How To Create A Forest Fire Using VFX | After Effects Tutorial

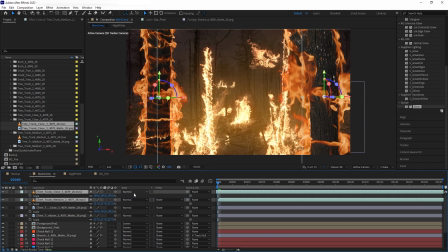And then we are going to pre-compose them,
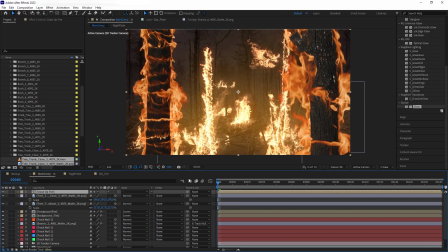turn on the collapse tool again, and then we are going to add the glow from before.
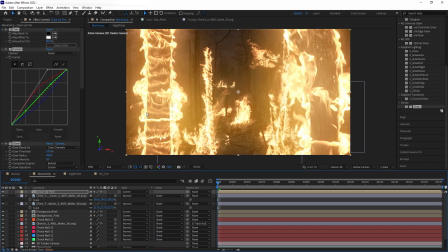Boom. Let's turn it to screen. And it's still a little bit much, so let's reduce it.
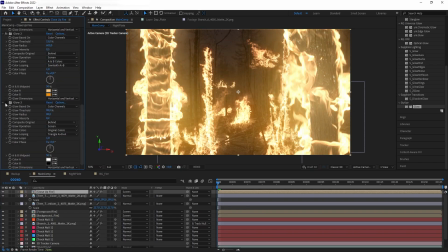Let's maybe disable this one. Okay.
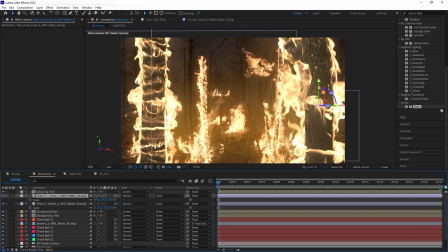Now I'm going to add a little bit more atmosphere. So I'm going to get this lingering fog number 2.
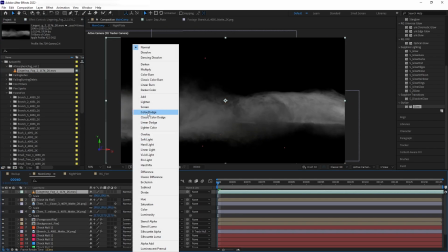And then we're going to change it to screen.
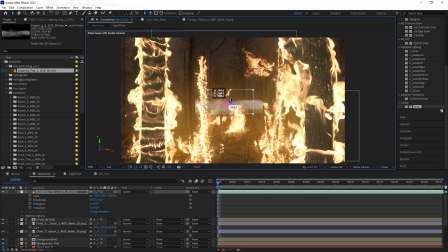And then we're going to turn it to 3D and push it back and then scale it up.
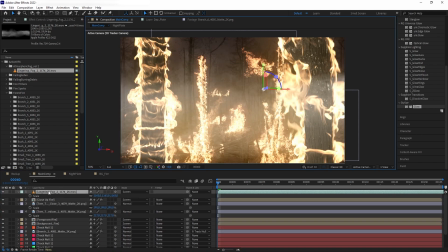There we go. Then put it below the close up tree.
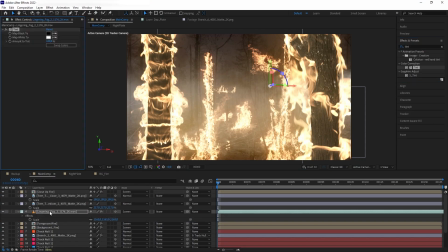So now I'm going to add tint to the fog and we're going to make it something like a bit yellowish. Cool. And then I'm going to add small scale smoke plume, put it here and turn it to 3D again.
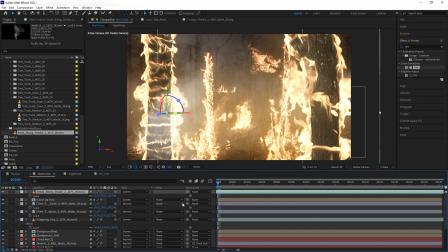Screen, scale it up and then duplicate it and move it to the side. And then we're going to add another tint to both of the smoke.
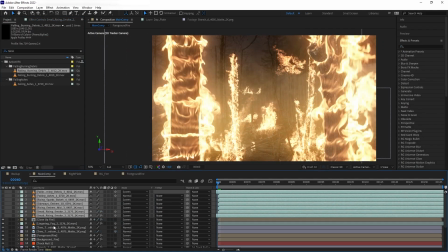Okay, great. So the last thing we're going to do is just adding a bunch of particles in the air because it would really help add life to the scene. For example, we can add this falling burning debris
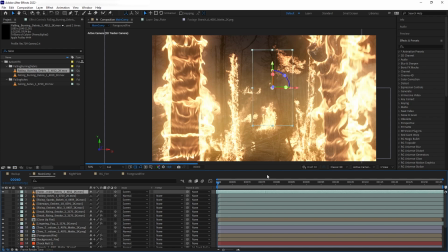to really emphasize that there are something coming off from the burn, and then also falling ashes, which is my favorite. It really adds the atmosphere. And then also we have sparks and a couple of embers.
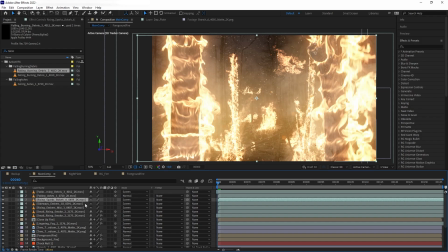And that was the tutorial on how to create forest fire in Adobe After Effects.
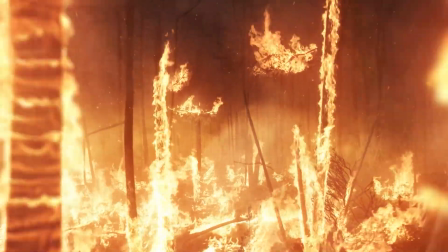Of course, in the original shot,
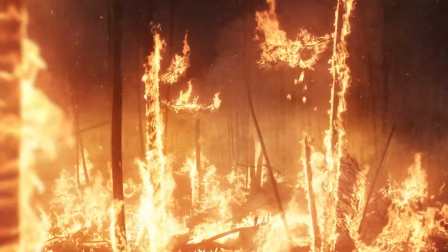I added more fire and also enhanced the color a bit using color grading and a very minor heat distortion to spice it up a bit.
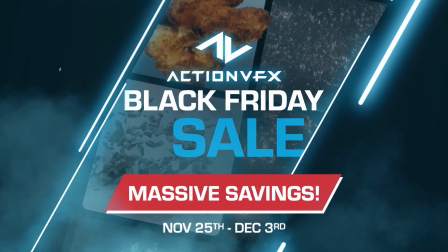Once again, you can purchase our asset on our Black Friday sale today,
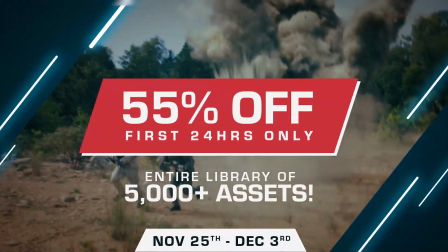or if you want to purchase it anytime, you can just visit our website at actionvfx.com.
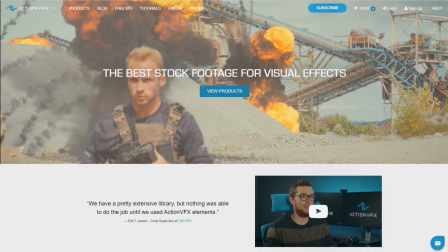At ActionVFX, we provide high-quality VFX assets for your VFX needs.
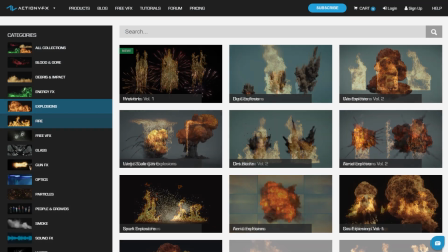We have fire, explosions, energy, and many, many others.
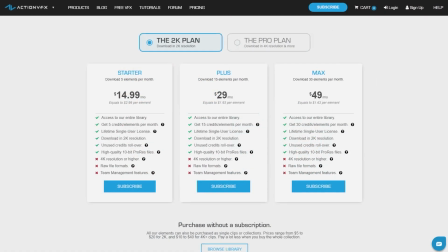You can also sign up for our ActionVFX subscription starting at the low cost of $14.99 a month.
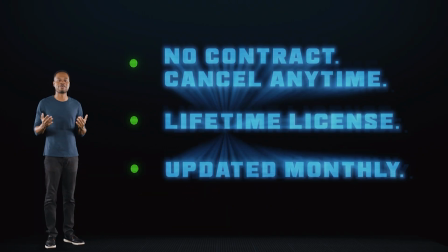This is the most affordable way to access our library, and you can cancel anytime, no contract.
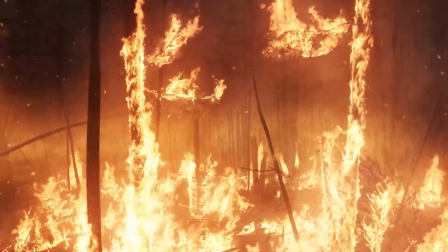Thank you so much for watching. Let us know in the comment section below what kind of tutorials that you'd like to see next.
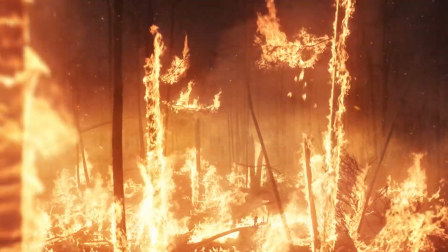And see you next time. Bye-bye.